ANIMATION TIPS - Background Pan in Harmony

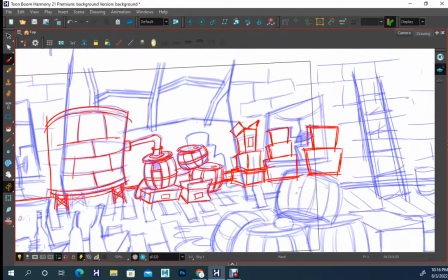[4:09]
Like, the stuff that's behind this wall, I have no idea what it is.
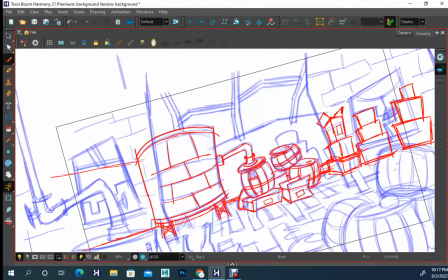[4:12]
And so what I probably should do is I probably should have added in maybe some other bodily kind of things or something,
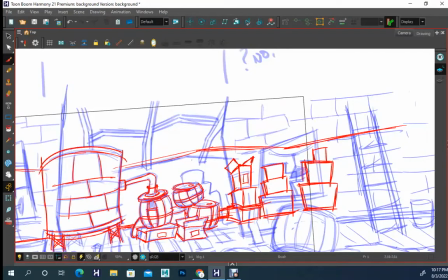[4:19]
because it's like a prohibition sort of warehouse where they're basically brewing their illicit alcohol.
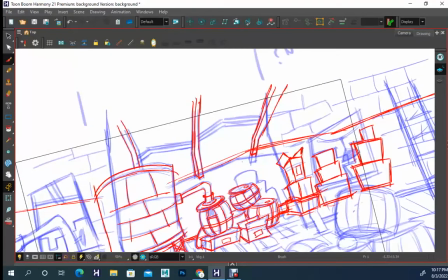[4:28]
And so trying to keep the consistency of the stylization of the sort of wonkiness as well is part of the process,
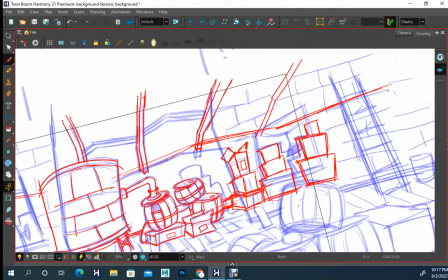[4:36]
and it's part of the thinking. And the important thing is that you're really trying as much as you possibly can
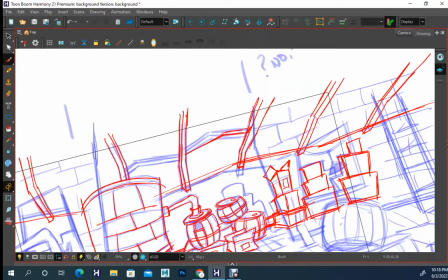[4:44]
to flesh out parts that haven't been fleshed out or thought about. Even at this stage, you're still potentially designing,
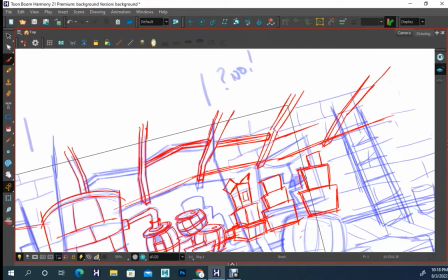[4:52]
so you're still thinking about how can I retain as much of the sort of oddness
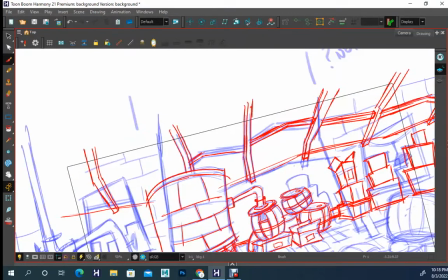[4:56]
and wonkiness of things especially if you're potentially not the person that did the thumbnail.
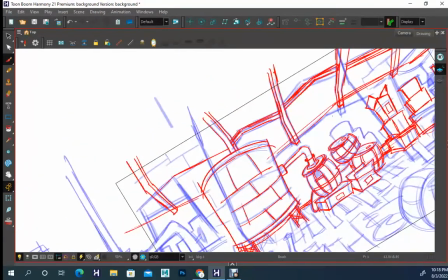[5:01]
But in this case, you're doing the thumbnail.
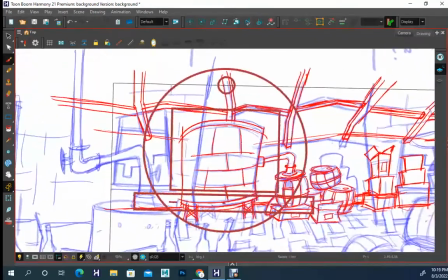[5:03]
I did this thumbnail, so I could have thought through all those things and elements, but why?
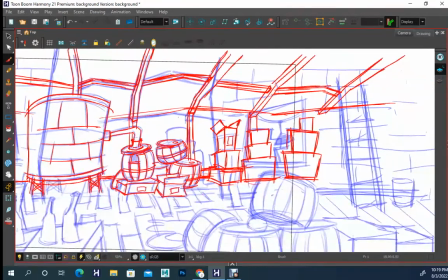[5:11]
No, initially the idea wasn't, hey, I'm gonna multiplane this, but for the sake of, because I've already did thumbnails,
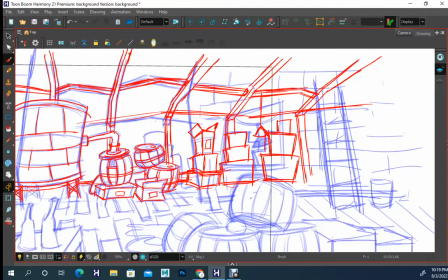[5:19]
there's no point in doing a whole nother complete design if I just want to explain
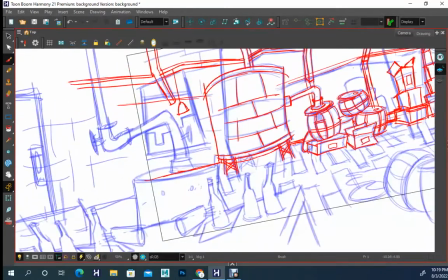[5:24]
how you would set up this multiplane camera move, basically. So I just took the thumbnail that I had and decided, let's flesh it out. So the fleshing out part really is just you taking the time out and saying,
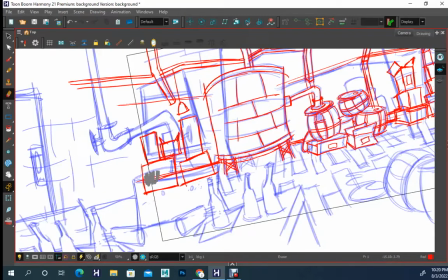[5:40]
what are elements that I can add in here that's going to give this a little bit more
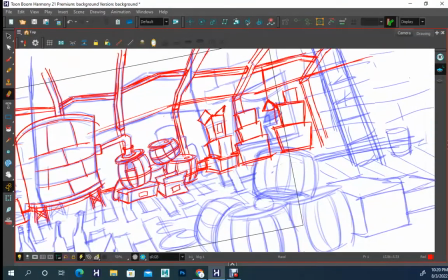[5:46]
believability, that'll make it look like people have been here,
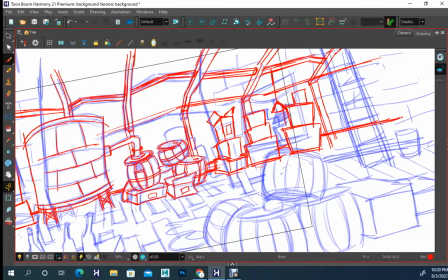[5:50]
that they've been doing whatever they're doing, and that you can flesh it out to the best of your capability.
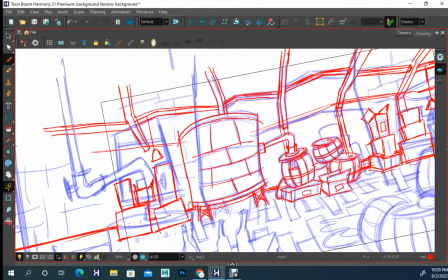[5:56]
That's most of what this part of the process is going to be.
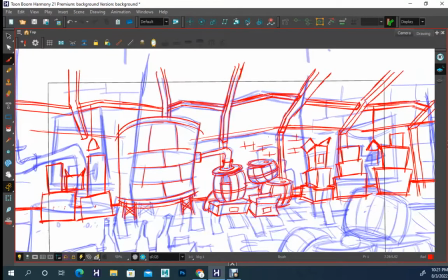[6:01]
So I'll probably speed this up a little bit more so you're not necessarily bored with watching the drawing part of this, but that's ultimately the goal.
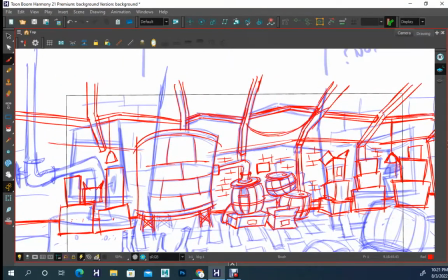[6:14]
And then just adding in those extra bits of little textural things that make it feel, again, like one of the goals that
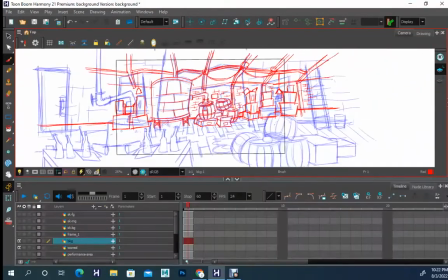[6:23]
at least you maybe would want to consider is making it feel like believable, right? And that usually means that there's a little bit of sort of chaos.
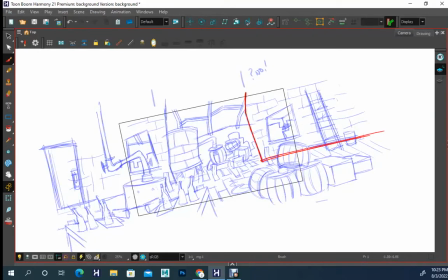[6:37]
So what I did was I went and changed the line weight so that the line weight of stuff far in the background won't be the same line weight as the things in the middle ground,
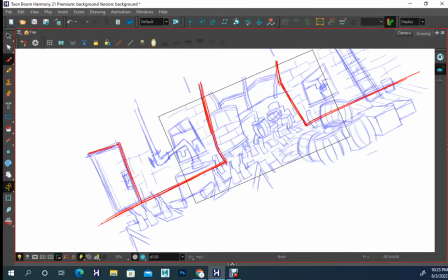[6:44]
and the things in the foreground won't have the same line weight as the things in the middle ground or the background.
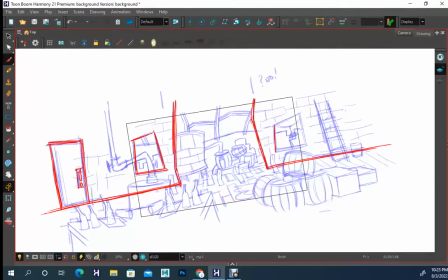[6:48]
So line weight matters, because the heavier the line weight, oftentimes the closer something will feel. The lighter the line weight, the further it will feel away from you. It's not super important at this phase though, because
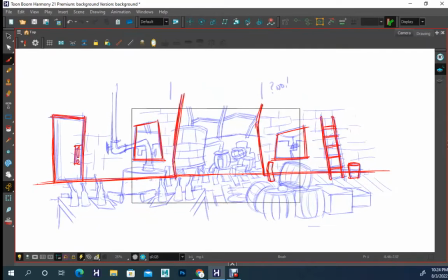[7:04]
this is still like development phase where I'm still thinking through things and adding stuff, parts, pieces, elements to maintain that believability.
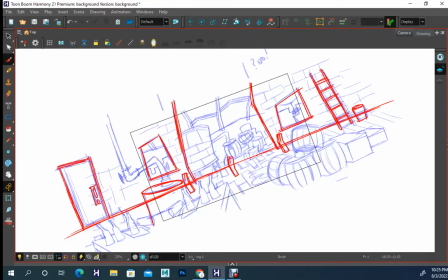[7:17]
But I have separated this out, so now I'm working in the middle ground. So this is a complete layer by itself that's just middle ground,
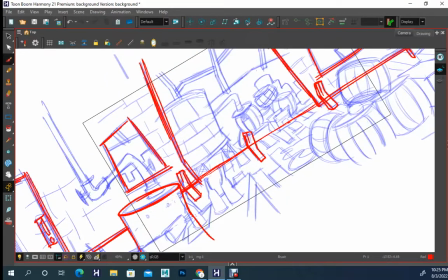[7:24]
and I turned the background off so that I can only work on developing all of this middle ground stuff. And the same concept is important here. And I think the entirety of this process of doing foreground, middle ground, background,
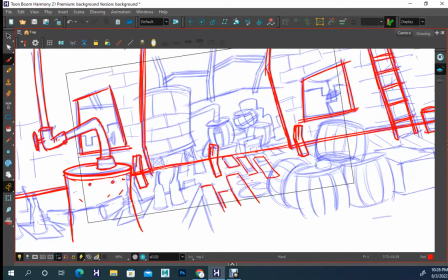[7:42]
like redrawing it, I think it might have, the entirety of this video, like not sped up, I think it's like an hour and a half.
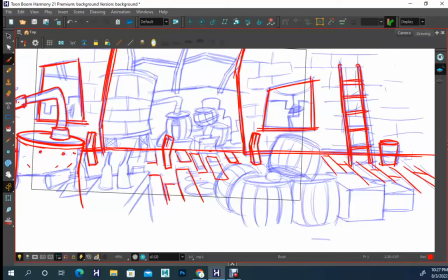[7:50]
And then the initial background, I think that was another like 2 hours.
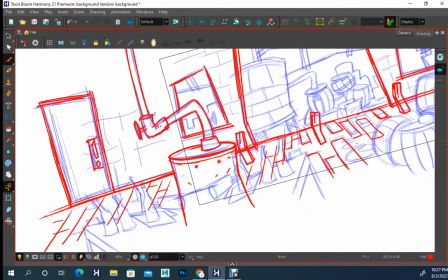[7:56]
So and then the thumbnails, I think the thumbnails were like 35-45 minutes.
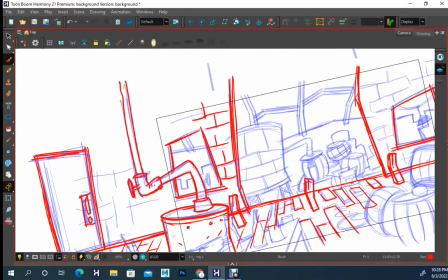[8:01]
So right now we're probably looking at about 3 to 4 hours in total. And that's all just making up stuff, right?
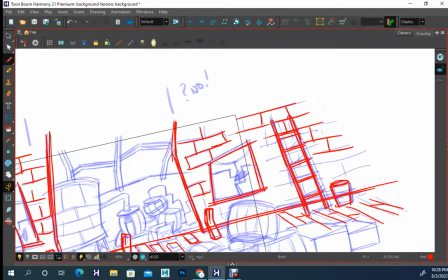[8:09]
This is not final at all yet. This is all still, I'm drawing rapidly.